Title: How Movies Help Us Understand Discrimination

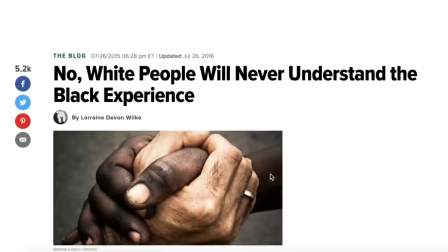0:00 The Huffington Post published an article in 2015 titled, No, White People Will Never Understand the Black Experience.
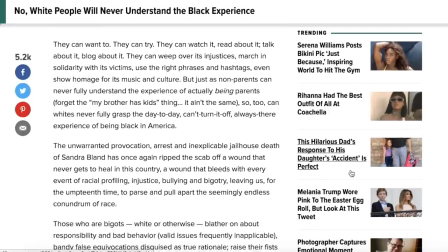0:06 The writer reasons that a white person, no matter how blind to color, can only understand so much of something they cannot viscerally experience.
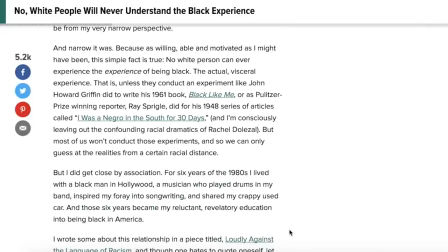0:13 To her, though, white people must still educate themselves on schematic racism to help actively fight against something they cannot truly understand.
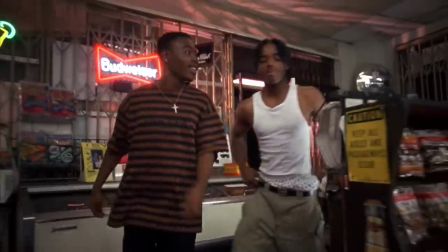0:20 In the movie Menace to Society, the Hughes brothers are on this exact mission, educating white people.
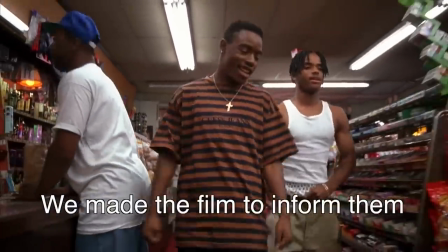0:25 We made that movie for white people. We made the film to inform them of something they didn't know.
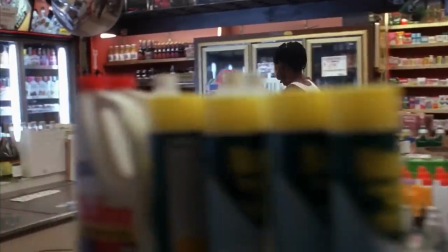0:30 In this video, I want to explore how movies teach prejudice using various engaging cinematic techniques.
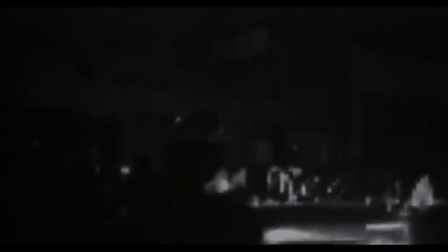0:35 Menace to Society attempts to do what the Huffington Post says is impossible. The movie tries to give an outsider a window into what it's like to grow up in a poor black neighborhood.
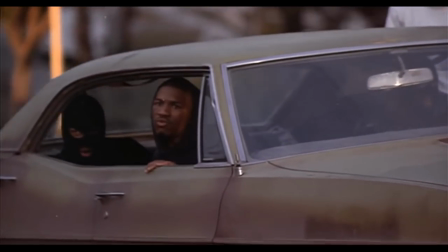0:44 And in doing so, they teach outsiders to empathize with people in that situation. The movie accomplishes this from the start in the first two moments.
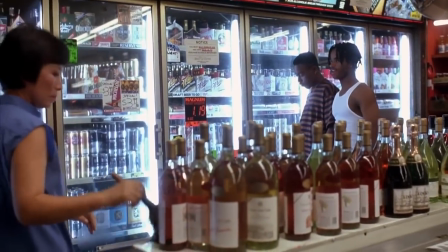0:51 The rioting scene and the convenience store robbery. The rioting footage purposefully gives a distorted perspective of poor black people.
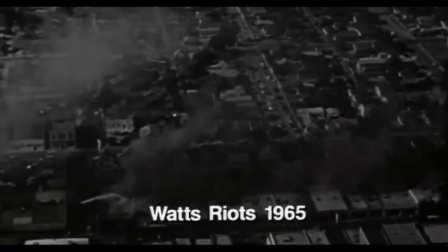0:58 From the opening shot, the camera looks at the carnage of the Watts riots safely from a helicopter, like someone would see live news footage on TV.
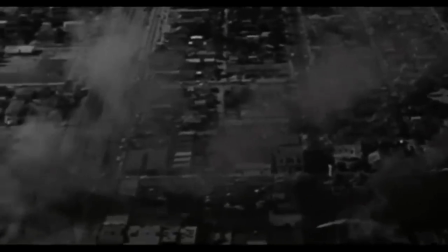1:05 The camera is physically above the violence and looking down on the people rioting.
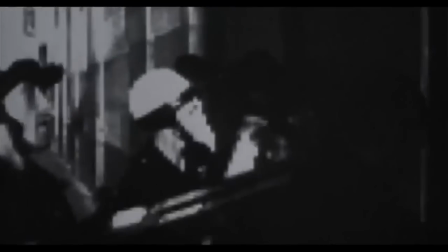1:08 Once we get to riot footage on the ground, the filming is from the perspective of the riot police, never the black people.
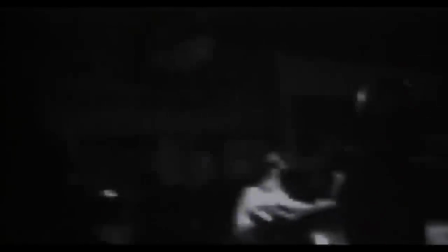1:14 The white news commentator in the background puts obvious emphasis on the cops instead of the rioters.
It's a snoggy evening as the police confronted...
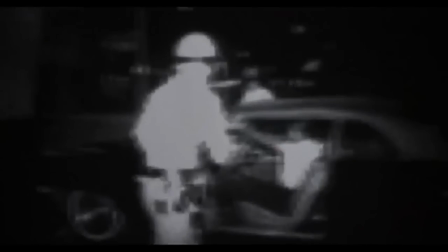1:23 Even the pixelation effect makes all the black people look the same, removing their face from the story.
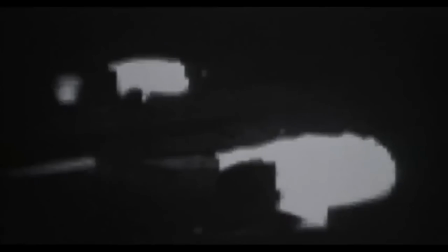1:28 This allows the viewer to easily generalize them as a group, not as individuals.
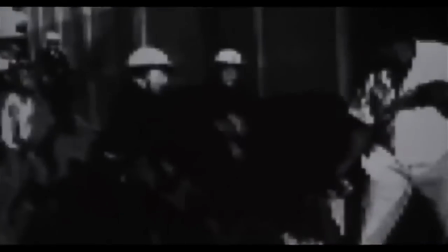1:32 The Hughes Brothers are cleverly capturing the black experience in a stereotypical way and in a way many white people experience black communities, from a distance and mostly with stereotypes.
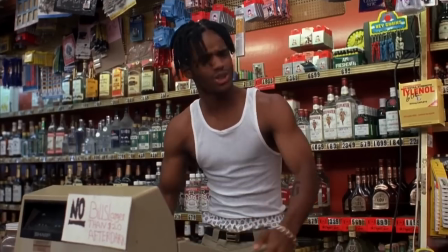1:41 They further reinforce white stereotypes of black people by showing the main characters later robbing a convenience store, another stereotypical black behavior.
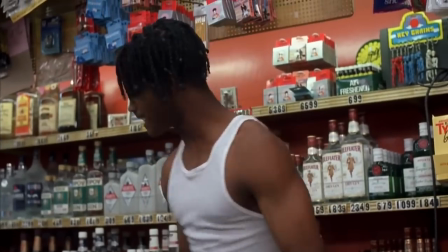1:49 They establish this white bias so they can spend the rest of the movie deconstructing it.
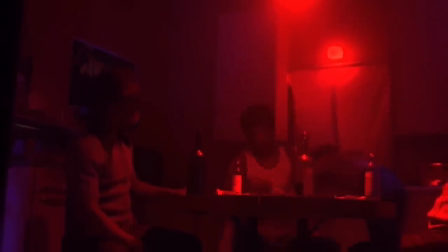1:53 After the riot footage, we go from a white commentator to a black narrator, and we no longer see the black people from a distance.
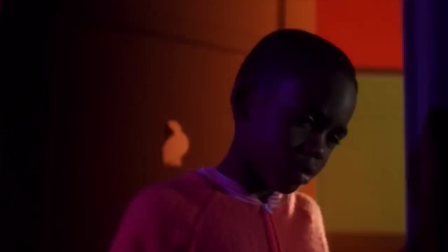1:59 We enter their homes and live within their personal stories.
That was the first time I'd ever seen my father kill anybody.
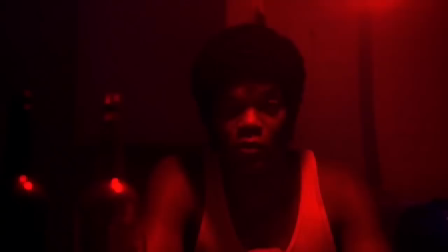2:06 But it wasn't the last. I got used to it, though.
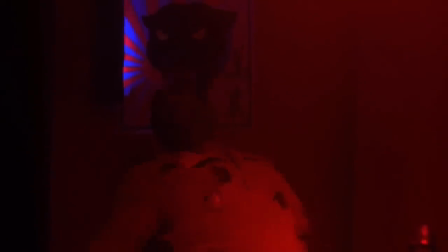2:09 To complement this intimacy, the violence in the film becomes much grittier than the far-removed violence we normally see in news footage from a helicopter.
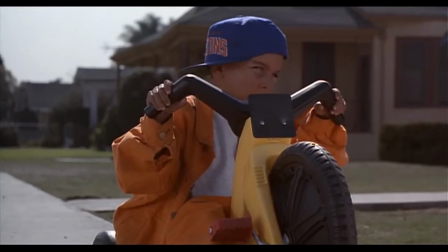2:17 The cinematography becomes clear, colorful, and up close. This change was done intentionally by the Hughes brothers to show that violence is not like what we see on TV.
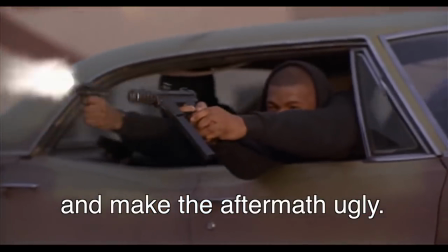2:25 If it pops off, make it pop off quick, and make the aftermath ugly. Not like Rambo where guys just go down and that's it.
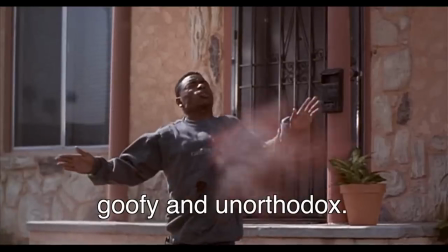2:32 Growing up, most violence just looked goofy and unorthodox. People had twigs in their eyeballs and shit.
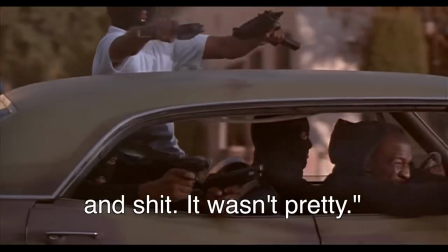2:37 It wasn't pretty.
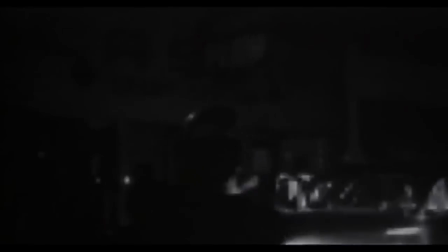2:38 By first using various techniques establishing the black community as faceless violent rioters, The rapid cinematic change of the black community into up-close,
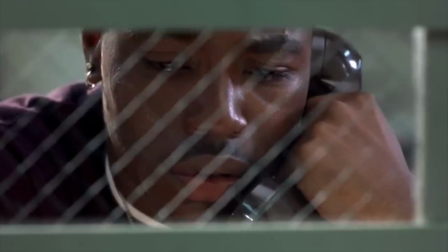2:46 relatable, and vulnerable characters deconstructs the racial stereotypes.
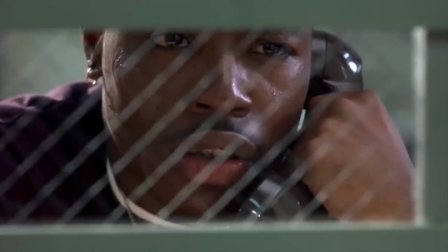2:50 Start with the poor black population as an outsider sees them, then bring the outsider in and challenge their initial perspective with a personal story of loss and excessive violence.
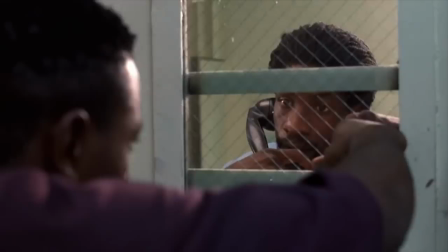3:00 Capture the racism and then deconstruct it. Getting white people on the inside of poor black neighborhoods is a great strategy to helping them understand the cycle of poverty.
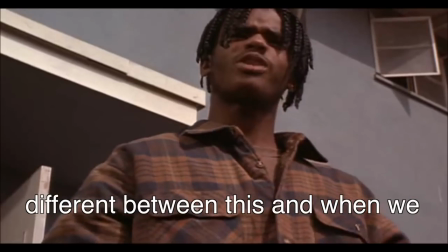3:07 I remember when pitching the movie to New Line, they go, Well, what is different between this and when we see the black guy on the news every morning running from the helicopter?
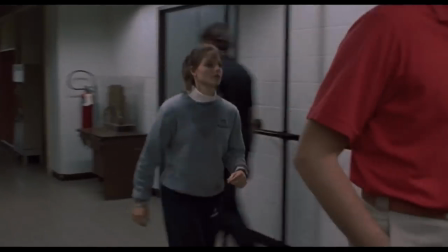3:15 I go, well, you're in the helicopter and you don't know why that kid is running. Actually, films have used biased cinematic techniques to highlight sexism as well as racism.
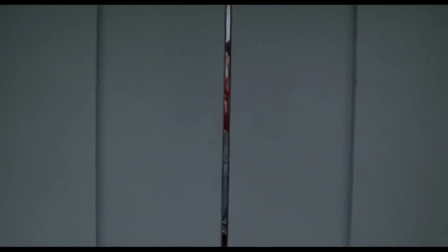3:23 This is done more subtly, but just as powerfully in The Silence of the Lambs. The main character arc in the movie is Clarice Starling overcoming the mental trauma of her childhood.
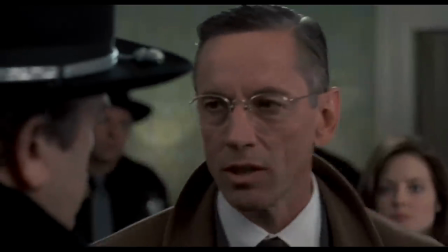3:31 But there's also the backdrop of her struggling to distinguish herself in an almost all-male profession.
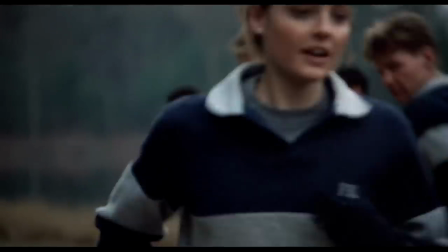3:35 Men sexualize Clarice throughout the movie, whether it's subtly checking her out or outright asking her on a date.
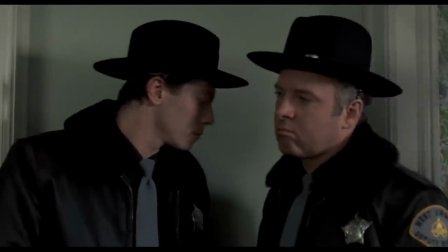3:41 We see her isolation most powerfully in subjective point of view shots throughout the movie, where we see through the eyes of Clarice all the towering male figures looking down on her.
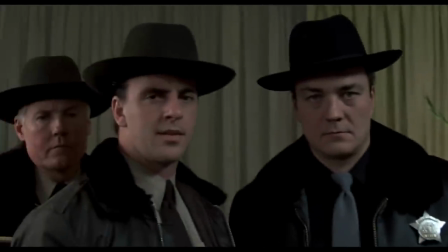3:49 These cinematic choices put us in the perspective of the victim.
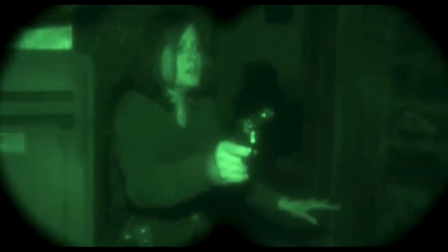3:52 Even the final scene has a man staring her down with her unable to see him, echoing the men in her career always watching her and looking down on her.